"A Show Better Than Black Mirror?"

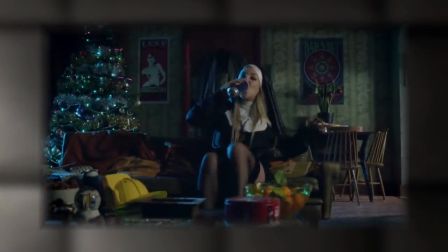4:06 The phone then rings as the same beeping sound from the opening can be heard faintly in the
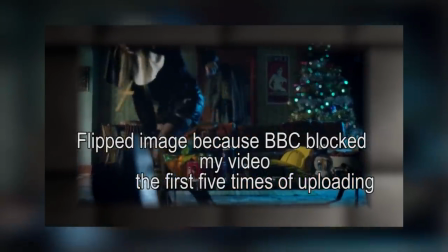4:11 background as
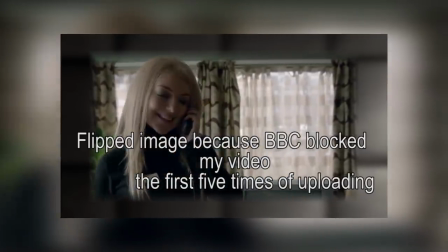4:20 she answers the scene changes today telling us that we are now on the second day of 12.
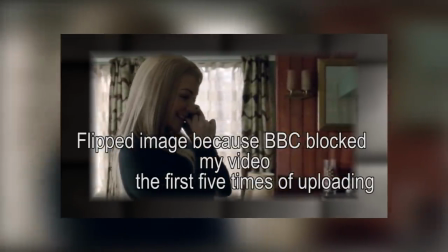4:26 you can hear adam over the phone asking if she received a valentine's card yet clearly establishing
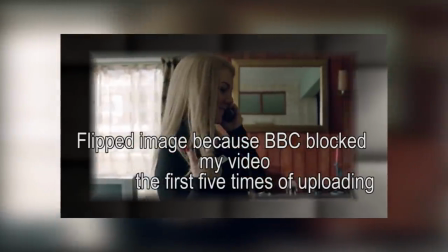4:31 that we've fast forward at least a couple of months into the future before her roommate feng played by
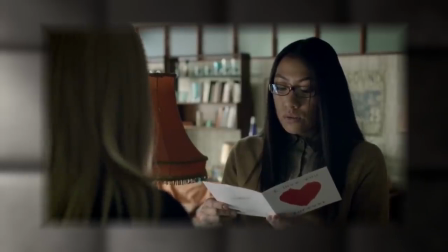4:36 stacy louis i think reveals that it's been 13 months since Christine and Adam met.
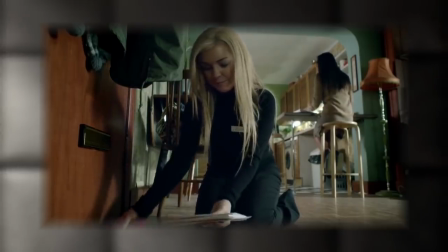4:42 Like, you have been going out with Adam for 13 months.
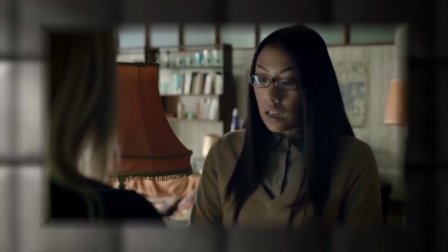4:46 Fung begins explaining to Christine that she's been learning about continuous quantity in maths and begins to explain what that is.
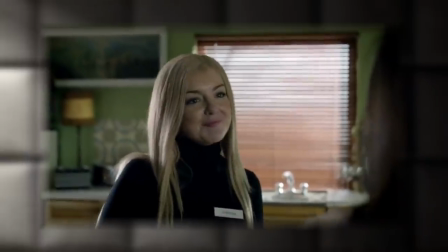4:53 Again, this conversation is establishing two things. The first is giving us a little character development in what each character is like.
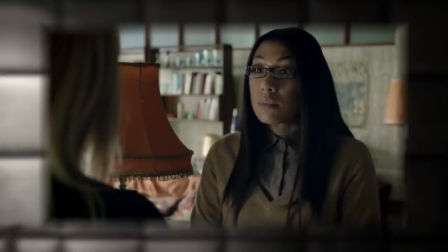5:00 We're given the impression that Christine doesn't really know too much, but doesn't really care, but her roommate appears very intelligent and very passionate about the things she studies.
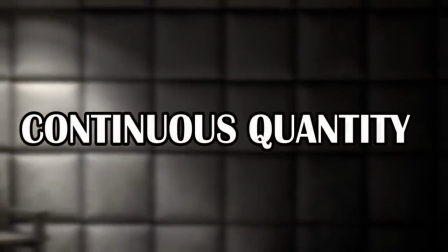5:09 The second thing is that continuous quantity is probably the best way to explain this particular episode.
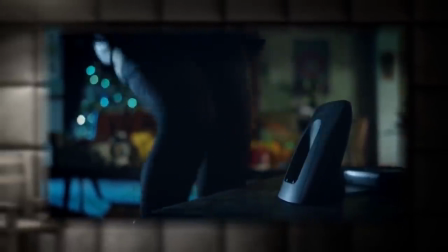5:15 It's a little strange that we just skipped an entire 13 months of this person's life,
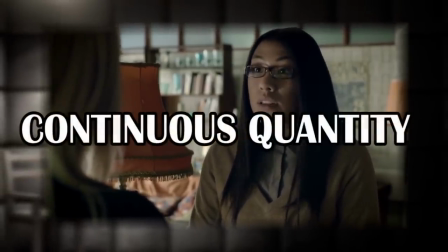5:20 but the fact her roommate mentions continuous quantity straight after it happened kind of
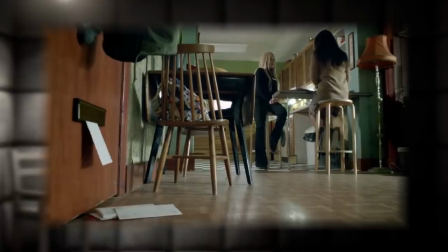5:25 explains right under your nose how exactly this episode is being presented.
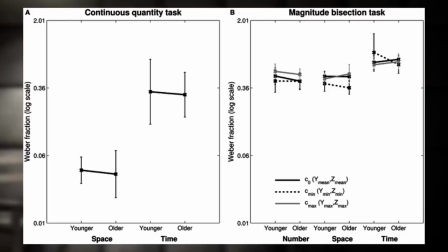5:30 A continuous quantity is when there is no limit to the smallness of parts into which it could be divided.
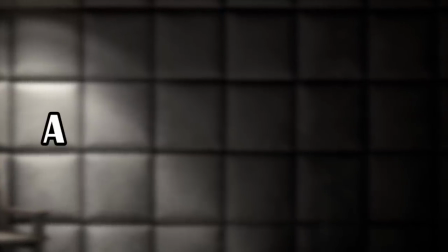5:35 So, for example, if I had a starting point titled A and an ending point titled B with a straight line in between one another,
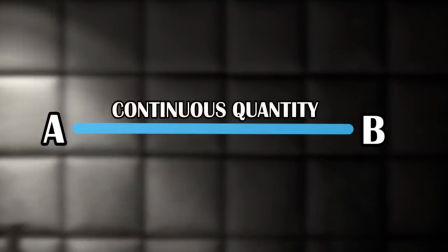5:44 this would be classed as a continuous quantity, because no matter how much I split it up,
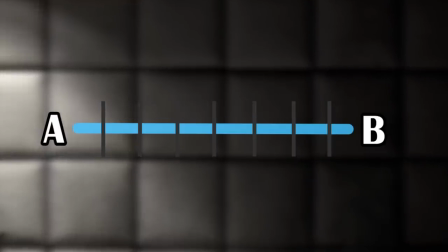5:49 it will always be a straight line, and there will always be something to measure no matter how small I split it.
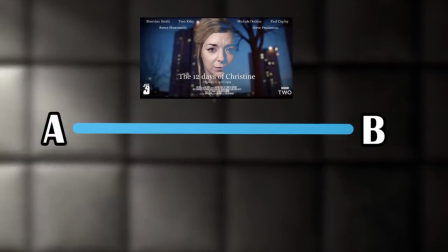5:54 This is easily referencing Christine's life being cherry-picked and split up into 12 sections.
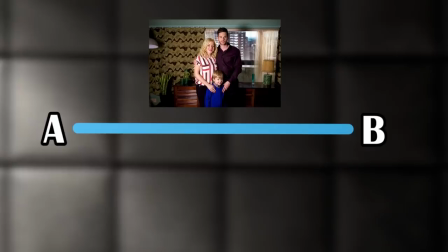6:00 Let's say this line A to B represents all of Christine's life. Let's say A represents the day she was born and B being the day she dies.
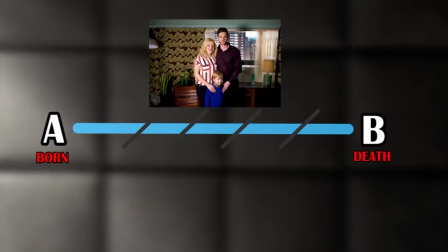6:10 During continuous quantity you can take different lines anywhere between A and B and place them together
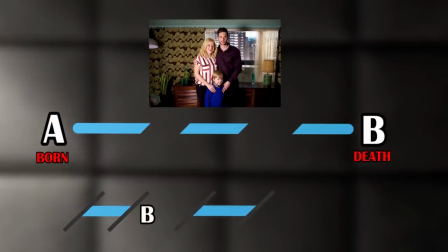6:15 to make them a continuous quantity as long as the endings and starting points are the same.
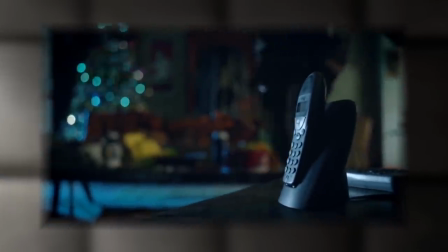6:21 The whole show does this exact thing with its transitions from each day.
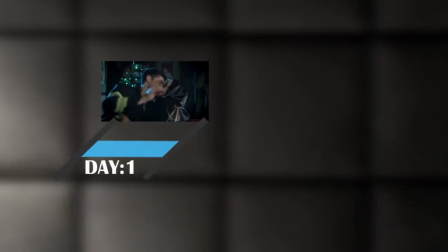6:26 Let's say day one is this new straight line that I just picked from A and B, but I'll label it one and two.
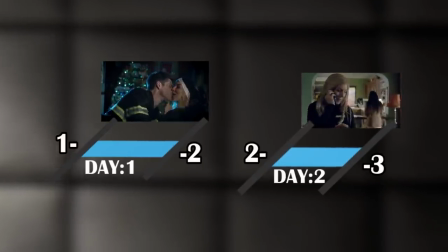6:32 And let's say day two is this straight line, two and three. The number two represents points in time when Chrissy was answering the phone.
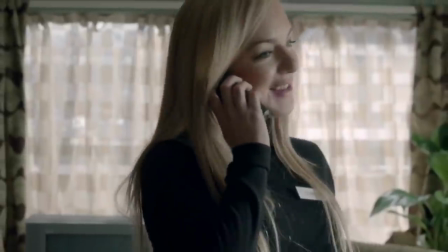6:40 So they ended day one with Chrissy answering a phone, and then skipped ahead to some time in the future where she once again was answering the phone,
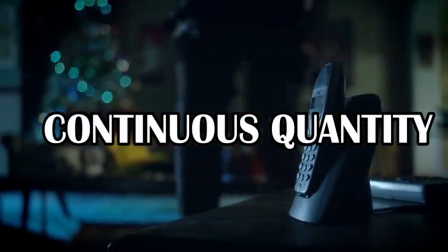6:49 which instantly creates a continuous quantity as these two days are now able to connect together and move smoothly along.
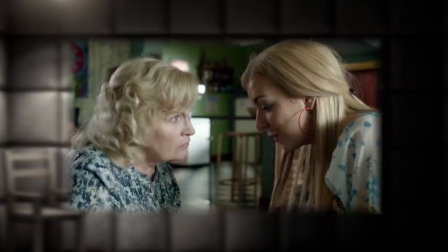6:55 This continues with the rest of the days to come as well, albeit less obvious, but still connects in some way.
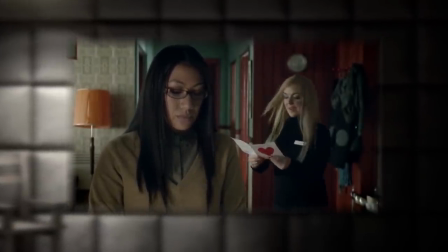7:01 Anyway, as Christine is looking through the mail, she finds a Valentine's card from her very first boyfriend.
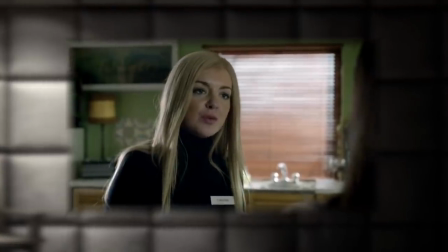7:08 The problem is, though, she is 23 and hasn't seen this boy since she was 12.
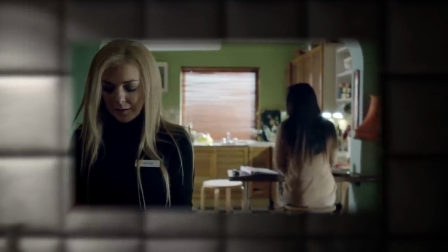7:13 Oh my god. How weird.
So getting a letter from him now is incredibly strange.
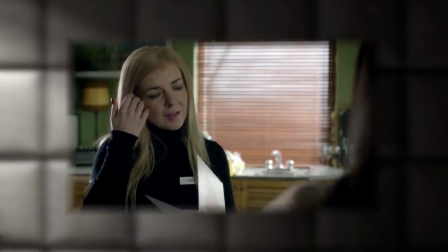7:19 To make it even stranger, the Valentine's card sounds like it was written by a young kid around the age of 12.
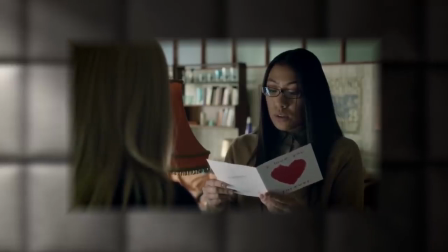7:26 Roses are red, violets are blue, what is that smell? I need a poo.
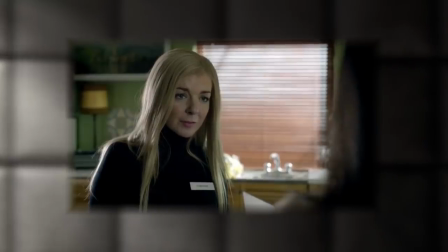7:32 The sense of humor is in change mode.
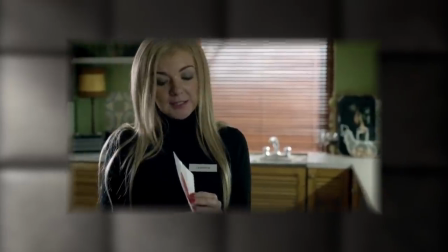7:34 The beeping noise is heard faintly in the background once again as Chrissy rips the card in half and it switches to Adam looking through photos with Chrissy's mum.
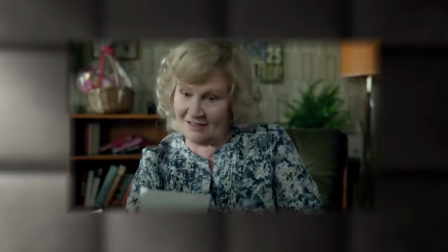7:42 Played by Michelle Deutres. I apologize if I've butchered any of these names.
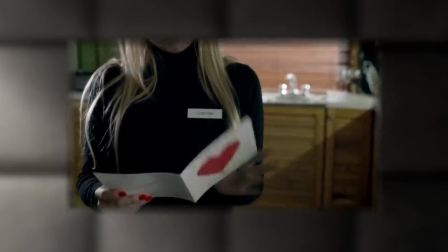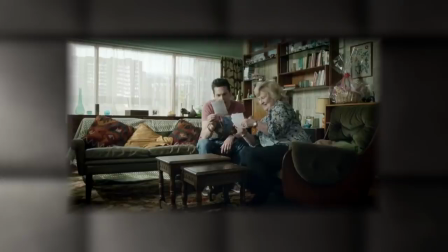7:51 This is day three of 12. Seems like a happy day until Adam holds up one of the photos asking who is this guy?
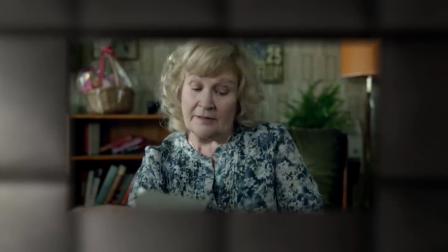7:58 The mother replies saying it was Christine's first boyfriend who died at age 16.
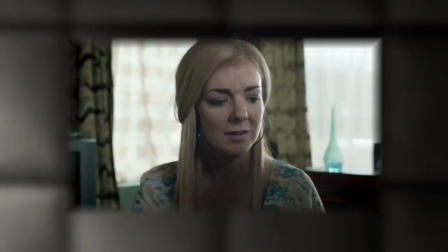8:03 Christine has no knowledge of him dying and finds it incredibly suspicious as she got a Valentine's letter from him when she was 23.
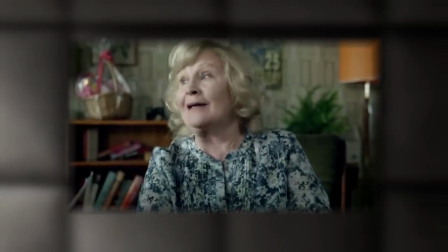8:10 It's such a shame, he died when he was just 16.